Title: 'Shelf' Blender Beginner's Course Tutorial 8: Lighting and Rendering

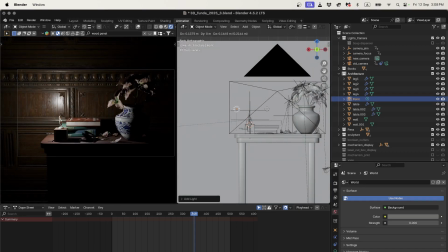989s
So if I look from the front, I can just G for grab and I can bring it out. And you can see the point light, it's brighter when it's closer to things. So it's got fall off, like much like lights in the real world. So I can bring it a little bit further away.
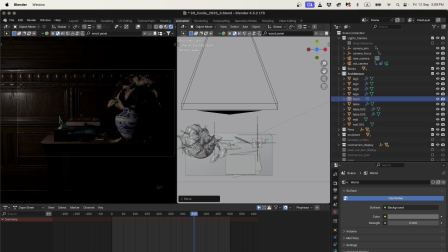1002s
But if it's getting too dark, I can always go into this lighting tab here and increase the power.
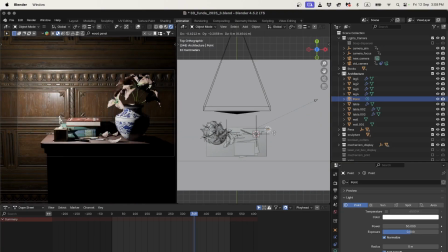1008s
So we can have brightness determined by how close the camera is to something, but the risk is that we'll have things overexposed.
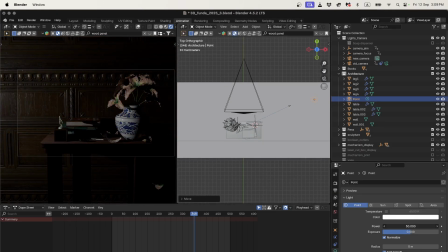1016s
Or we can move it further away and increase its power. So maybe I put this to 100 or something like that. So that's kind of nice. It almost feels like maybe there's a window and we're looking some lights coming in from outside, or maybe there's a lamp that's on or something like that. We can change the color of the light.
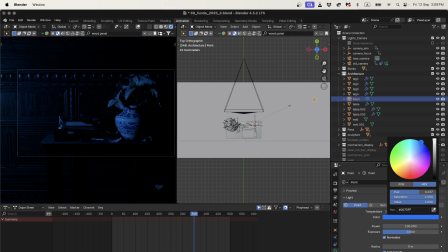1036s
If I make it blue, it's got some like, I don't know, like some nighttime neon light feel. Green just looks kind of weird, but if you soften the green, maybe it looks like kind of strange artificial light. If we go really red, it might look like a really strong sunset or something.
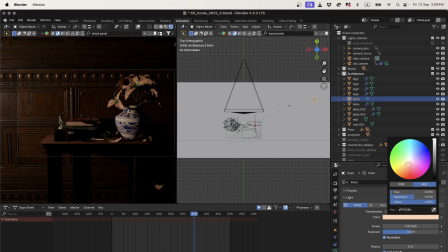1056s
But if I just go like a tiny bit red, it sort of looks like maybe a nice warm incandescent light globe or something like that. So maybe I'll do that.
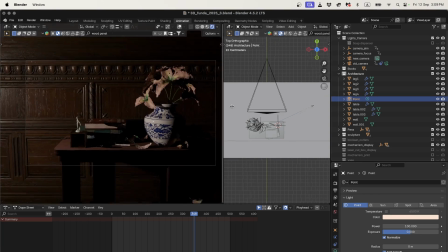1069s
The problem is, at the moment, we can't see a lot of our forms.
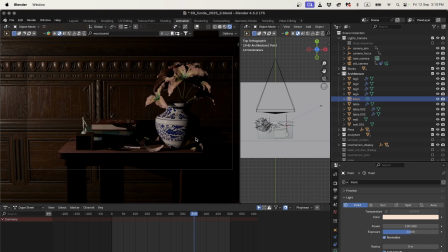1077s
We're missing, you know, half of the vase, the entire back of the table, and we can't see anything inside the box.
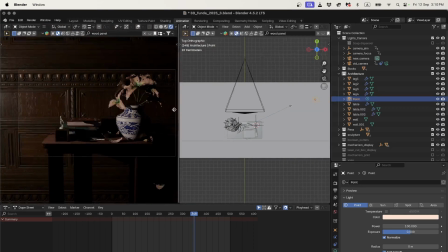1083s
So usually we have more than one light.
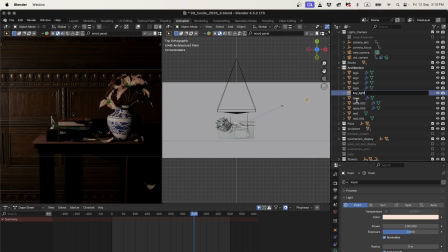1087s
So this first light, I'm going to call it key light, and I'm also going to put it in my lights and camera collection. I'll put that soap dispenser, I forgot about that, should be probably in my, I don't know, it's not in the lights collection, that's for sure.
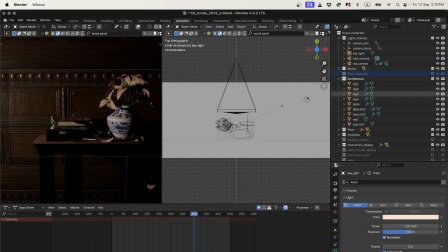1104s
Okay, I'd forgotten about that. Right, so let's add a second light.
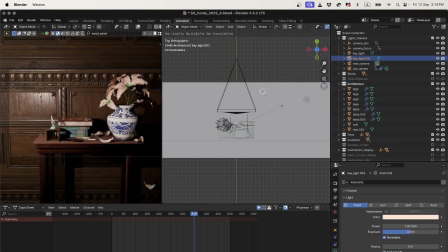1108s
I can just grab my key light and hit Shift-D, and I can bring it over to this side.
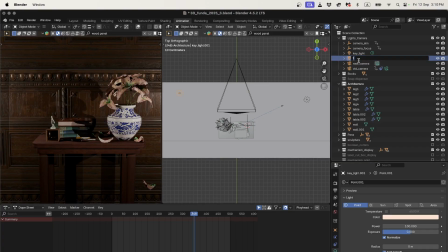1114s
And what we're going to do with this light is going to be called the fill light, and it's going to be much, much softer. If I set it to 0, okay, now it's doing nothing. If I set it to like 10, we'll see that it starts to just cover some of the areas that were too dark, that were completely in shadow.
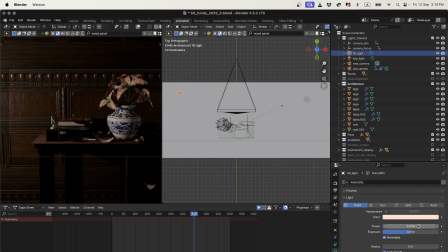1133s
So I can even make it less dark, less bright, and we'll see that we'll start to just be filling in some of those like full shadows and getting a little bit more kind of
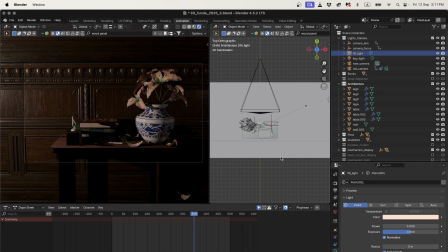1145s
accuracy and reflection and that type of thing. So I'd probably, I don't know, yeah, 5 is probably okay. If you want, you can sometimes make this light a little bit cool if you want. That's too cool.
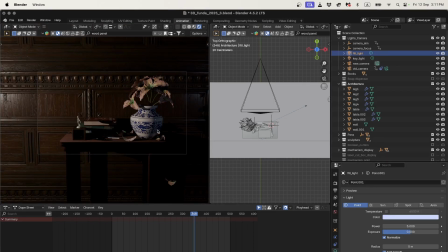1162s
Now, what we'd be getting close to here would be like a 3-point light setup. 3-point light is, you'll see it in cinema. If I just Google it here,
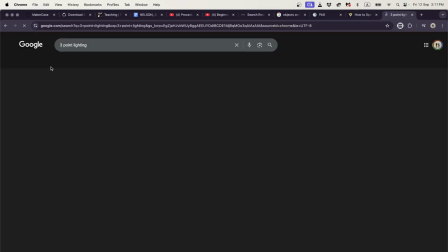1174s
it's a classic from like basically how to do lighting for photography and cinema,
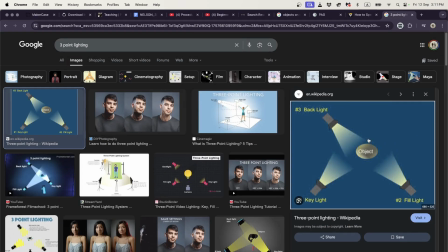1179s
where you have your object and you have a key light, a fill light, and then this backlight, which will just give you some of the edges which might be otherwise hidden in shadow.
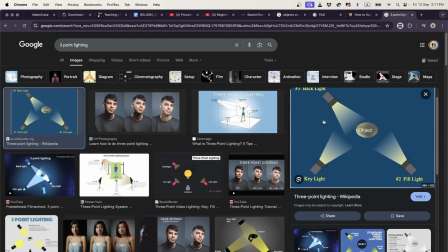1192s
There's, again, I'll link a complete tutorial for lighting theory and practice from, I think Blender Guru has a great one.
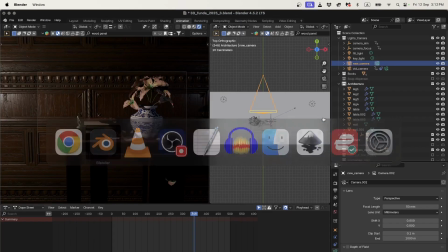1201s
I'm just going to go over some really quick setup things here. So that lighting kind of looks okay, but now to me it really depends on what my camera's doing and where am I going to be looking.
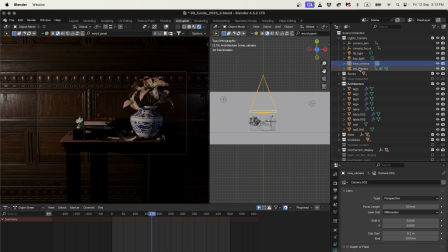1212s
So if I just go back to my old camera and view through there, what I had done with my camera was I'd actually had a few different moments.
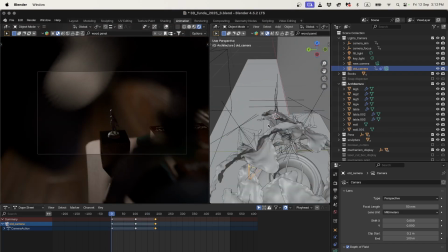1221s
I'd had like this moment where if we look at my camera, I'd keyframed my camera and I'd made it little just so I sort of wasn't getting too blocked by things. The view should be similar. And I hid my camera in between the flowers, so it's looking at the sculpture.